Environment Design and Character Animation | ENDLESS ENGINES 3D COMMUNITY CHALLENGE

Endless Engines, week 4.
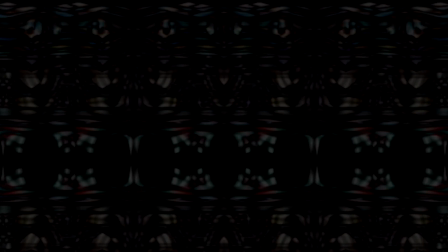So I've basically done 3 videos in a row about making a car. It's about time we move on to the fun part, actually designing an environment. So get cozy and let's roll some time lapse.
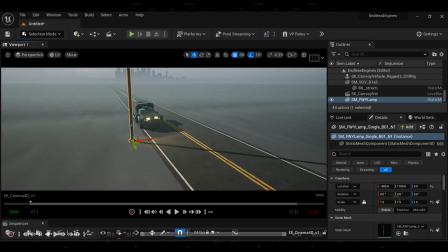So yeah, first of all, we're going to start with the foreground, that being the road and its immediate edge.
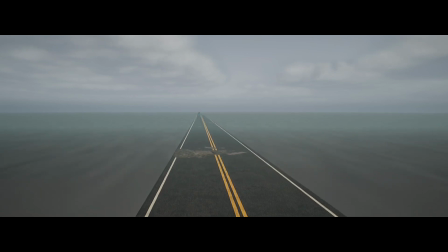This is an interesting area to work on. The car covers a lot of ground over these few hundred frames, so the elements in the foreground will really be speeding by.
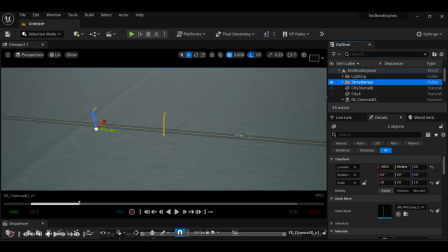Although they'll only be on screen for a split second, they're critical to put in because without them it's hard to really get a sense of the speed at which the vehicle is traveling.
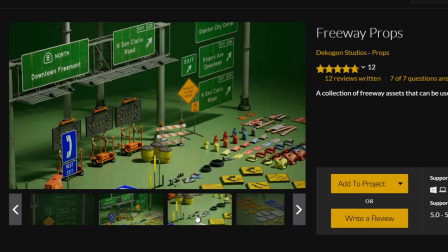The main asset pack I found of use for setting up the foreground elements was this freeway asset pack from the Decagon Matrix demo.
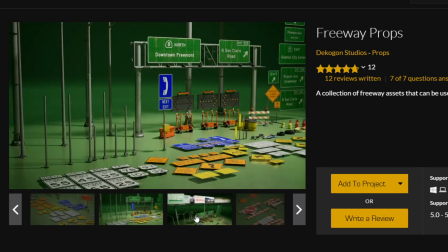This supplied street signs, lights, and billboards.
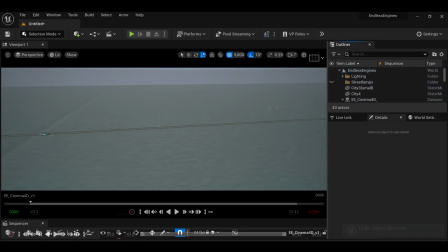I wanted to be conscious of what's behind the camera as well for the sake of the shadows they cast as the car speeds by.
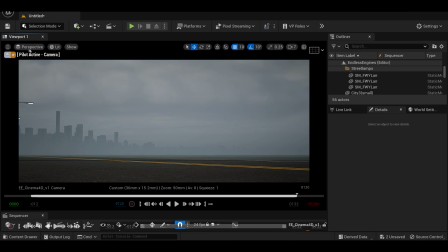This adds some extra detail and depth to the scene and makes the world feel more full. Here I go ahead and download way too many curves.
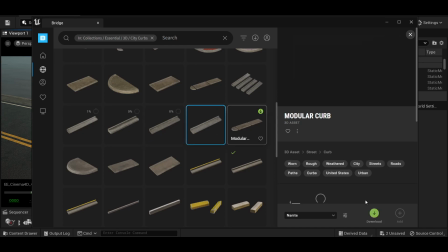When moving at such high speeds, the repeated texture can be easy to notice,
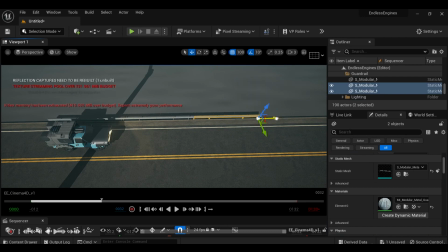so by slotting in a bunch of different modular pieces and adjusting the materials so that they are similar colors, this helps to break up that repeated feeling.
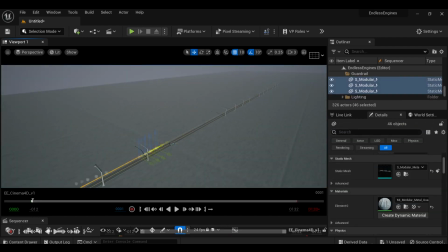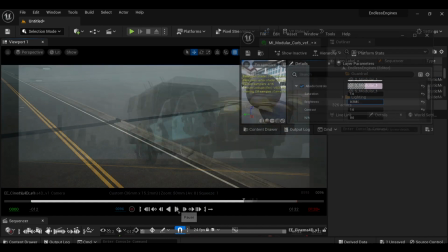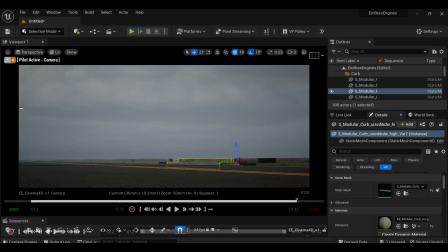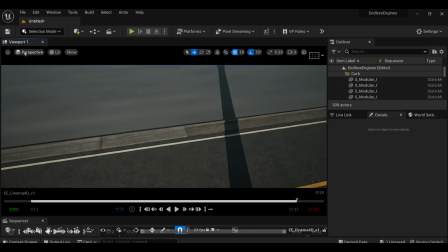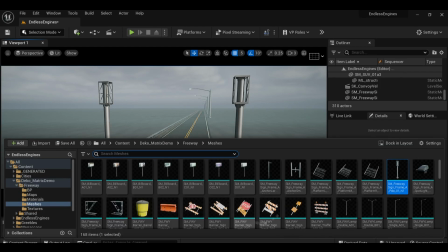And now, still using the same asset pack, I'm able to piece together this freeway sign and copy it around across the level.
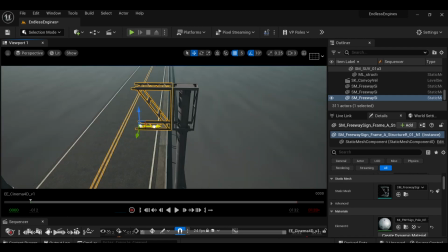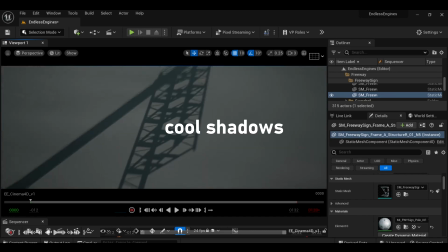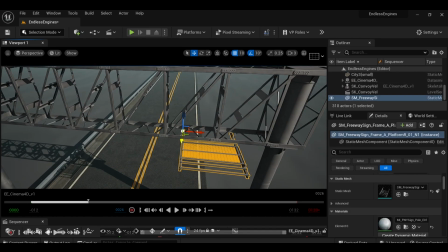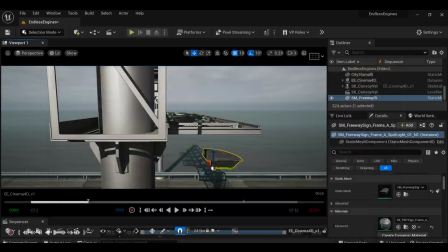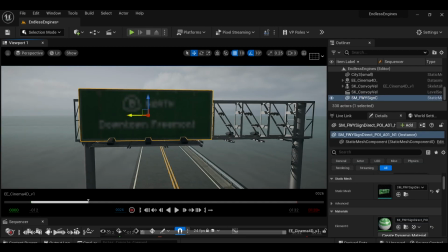For now, these all have the exact same sign. That'll be something I change in the final render, but it works as a placeholder.
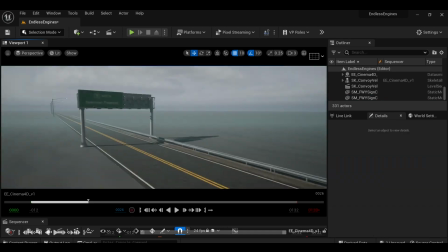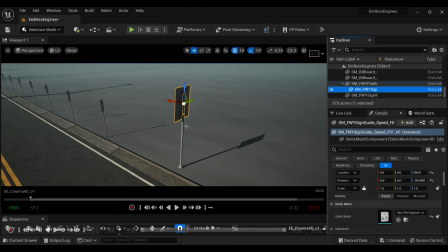Anyways, working with modular pieces makes the process go by a lot faster.
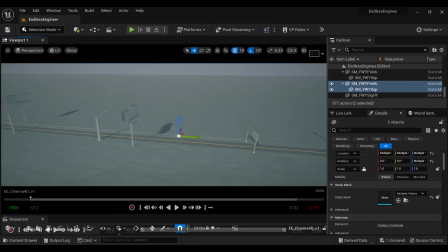It's a fun way to work, and once the assets are in place, that long distance we're traveling becomes much more apparent.
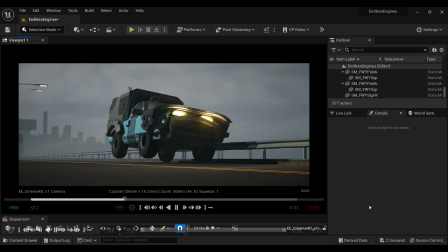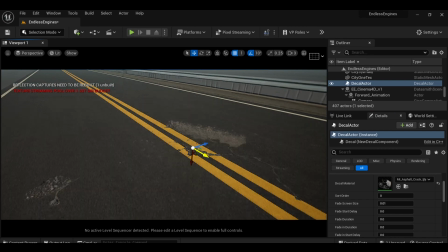Speaking of those mega scans, I downloaded some decal materials, assigning them to decal actors, and scattering them across the road.
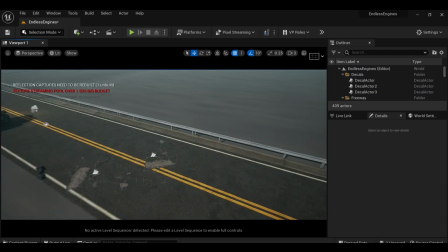This did a good job to break up the textures in a bunch of areas.
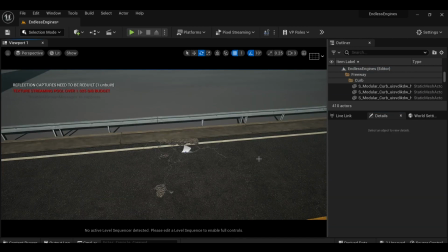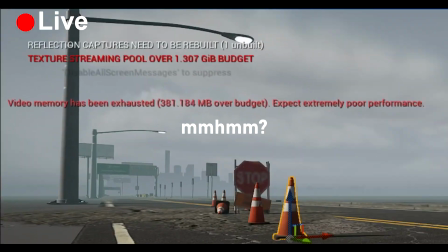What's all that? What are you saying? What's wrong?
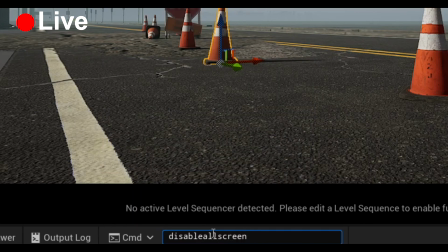There's just a bunch of issues. Out of sight, out of mind.
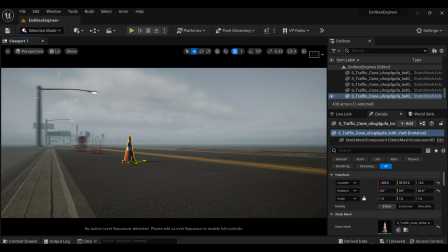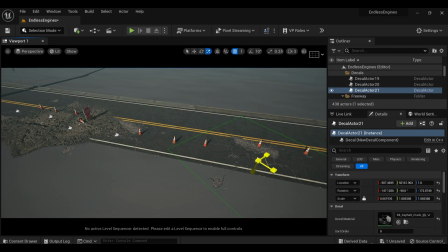Working on this little construction area here, I used the same decals to make it look like the road has been upturned or is being worked on.
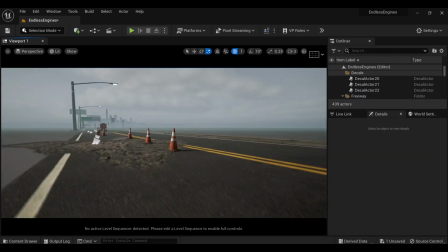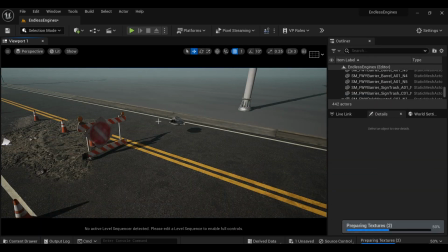As I was working on this, I thought I was going to have more foreground elements actually in front of the car, but I found that really kind of distracted you from the render and muddied up the image,
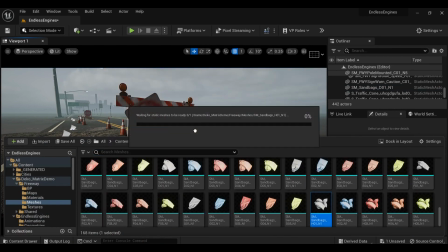so I ended up just keeping this area I'm working on now a little bit smaller.
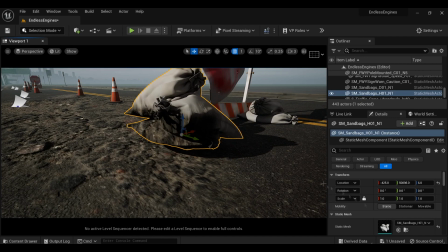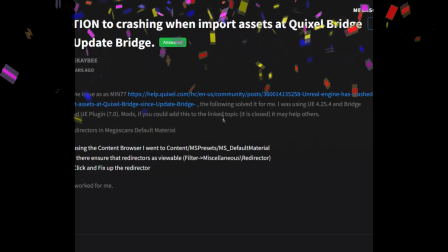I also came across a fun new crash while working on this. For some reason, whenever I tried to import foliage, the whole engine would shut down.
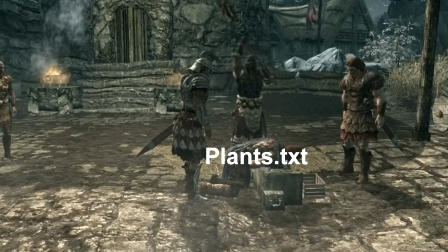So I had to axe the use of plants. So yeah, here's our foreground all set up.